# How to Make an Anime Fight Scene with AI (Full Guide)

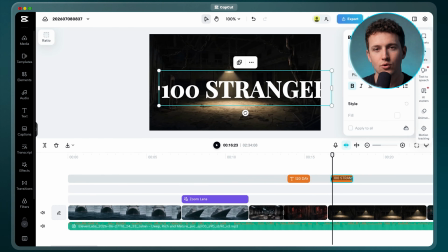20:40 Then I'll lay clean, minimal title text over the cold open, time to the voice, hard cuts through the fight,
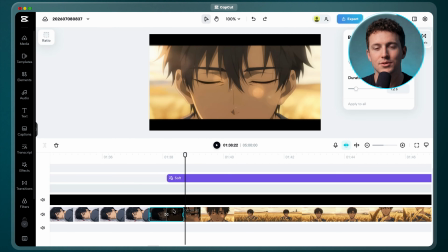20:46 and a soft dissolve into the flashback so the cuts match the energy of each part.
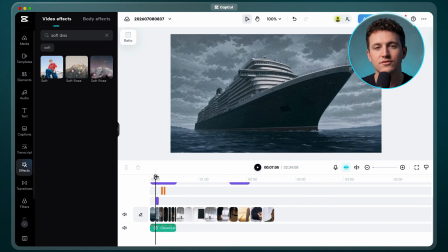20:50 Now to make the intro feel more cinematic,
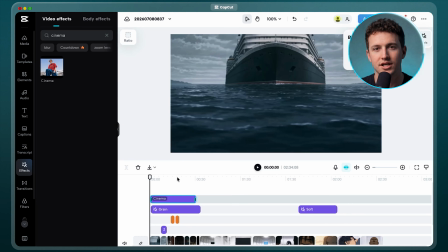20:52 I'll add black bars so it matches the 21:9 aspect ratio of the flashback scenes instead of its original 16:9.
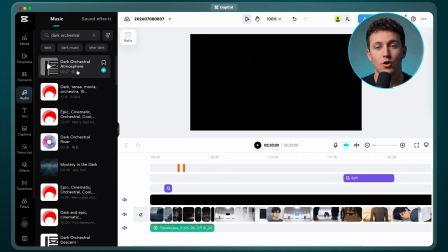21:00 And finally, the audio. This is what really brings the whole film together. The cold open gets a dark orchestral build, the flashback gets soft piano,
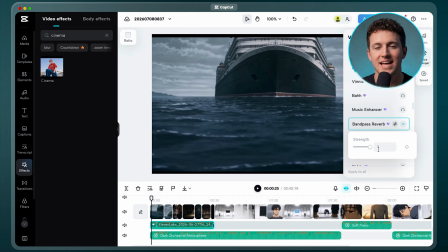21:08 and the voiceover gets a touch of reverb so it sits naturally within the world instead of on top of it.
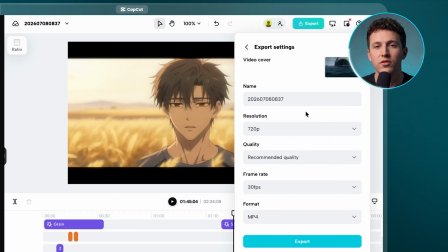21:13 Then I'll export the whole thing at 1080p.
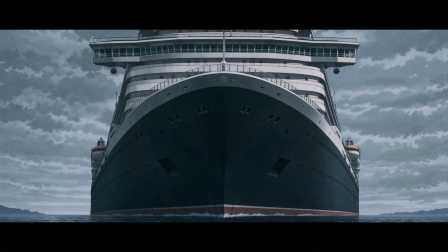21:17 Somewhere in the middle of nowhere, no land, no signal,
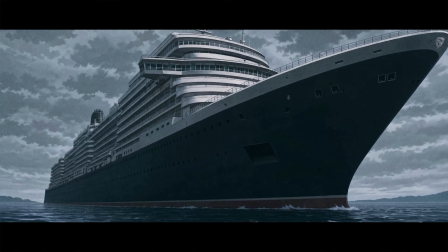21:23 no rescue, a ship, and a game.
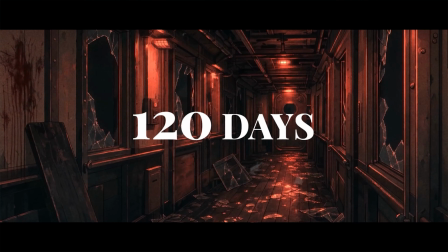21:28 For 120 days,
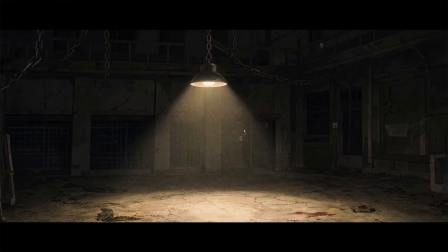21:31 100 strangers fought in rooms built for only one purpose: to break them.
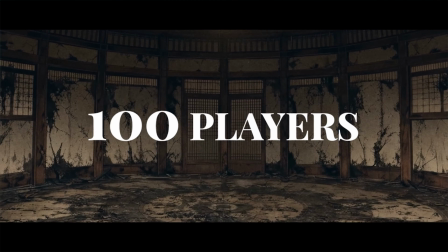21:39 It started with 100 players, but only 2 remain.
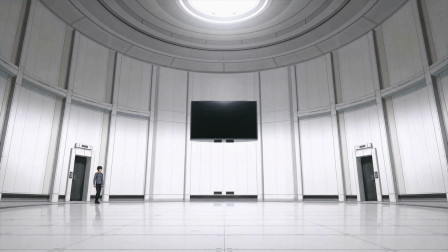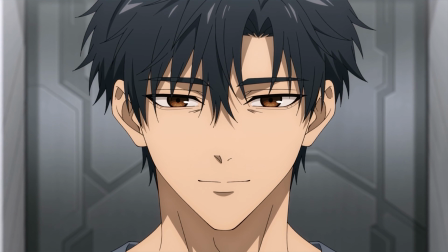21:54 All white, huh? So what's the final game?
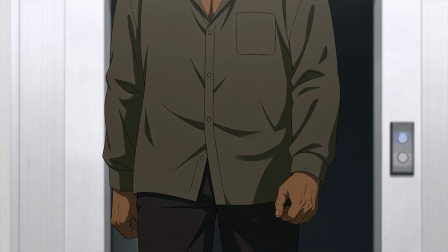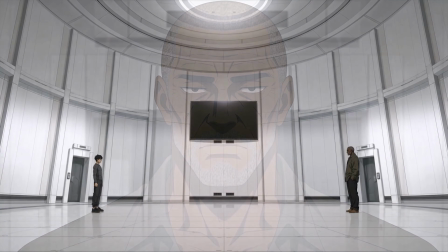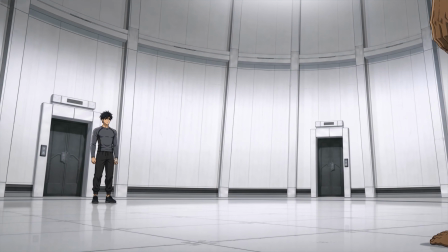22:10 Congratulations on making it to the final round. The final round is the simplest of all.
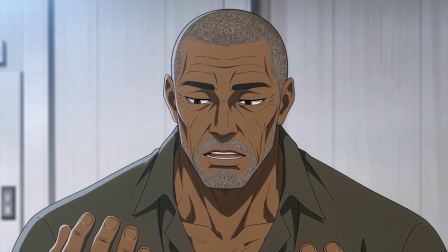22:15 Combat. Bare hands. Bare hands. Well, this is going to be interesting.
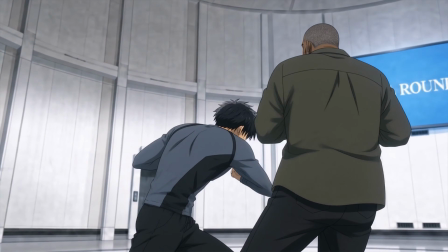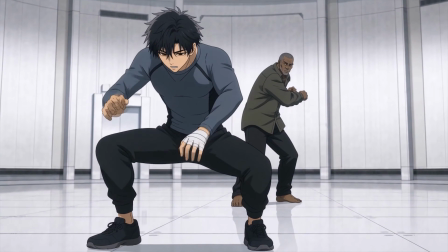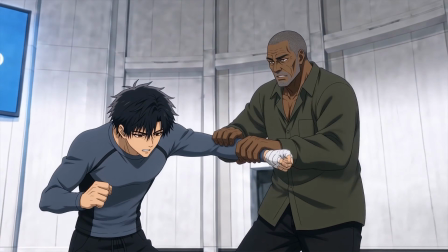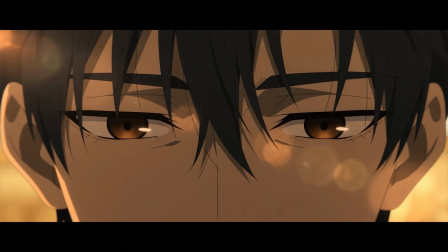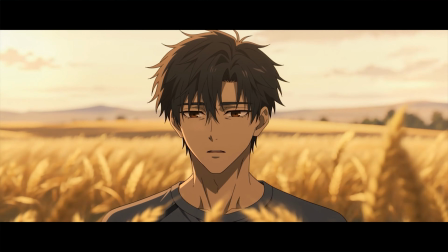22:55 Wait, this place is...
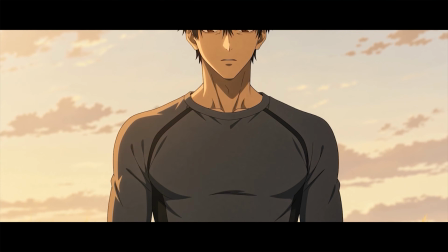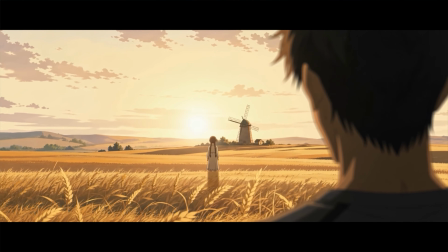23:05 I will be waiting right here, near the windmill.
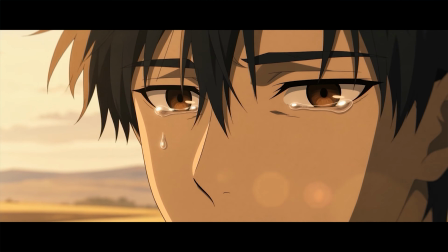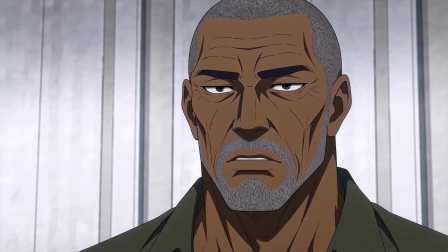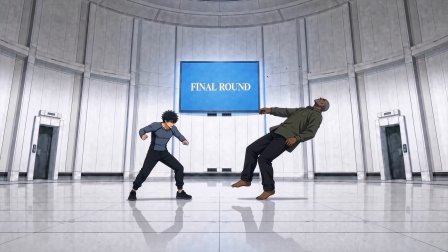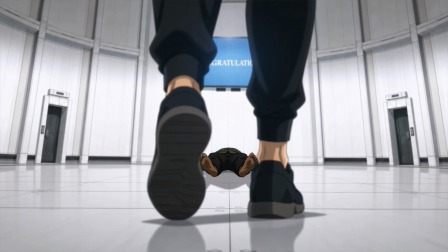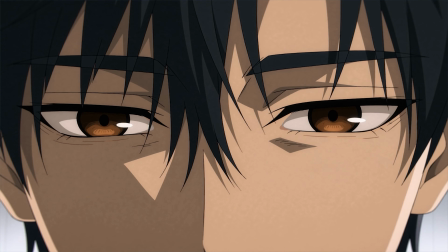23:41 I am sorry, but there's someone who is waiting for me.
And the final result looks genuinely impressive.
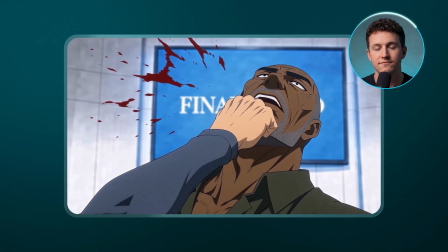23:49 Most people wouldn't be able to tell it was AI generated. It feels like a real anime fight scene produced by a professional studio. The
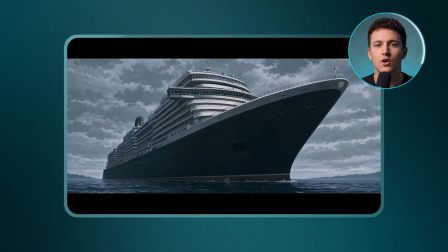23:55 2 angles on the ship were the right call. They make the whole intro feel more alive and dynamic.
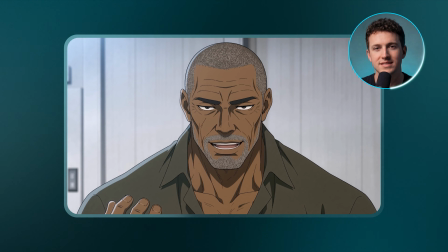24:00 And the screen activation and Kane's one-liner come together cleanly once I stitch those 2 takes, keeping the opening of one and the ending of the other.
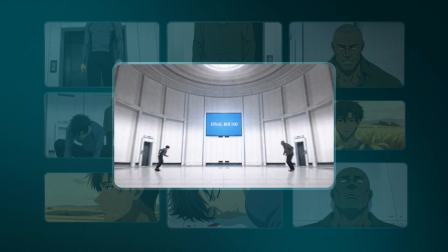24:08 And normally, this whole process would take me days or even weeks,
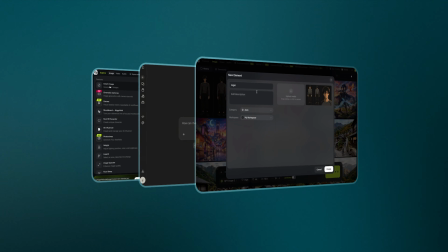24:11 because using all those different tools would be much harder if I had to switch between platforms and hunt down the best models myself. So sign up to Higgsfield with my link in the description to have everything in one place and build your own anime fight from your own idea today. Thank you for watching, and I'll see you in the next one.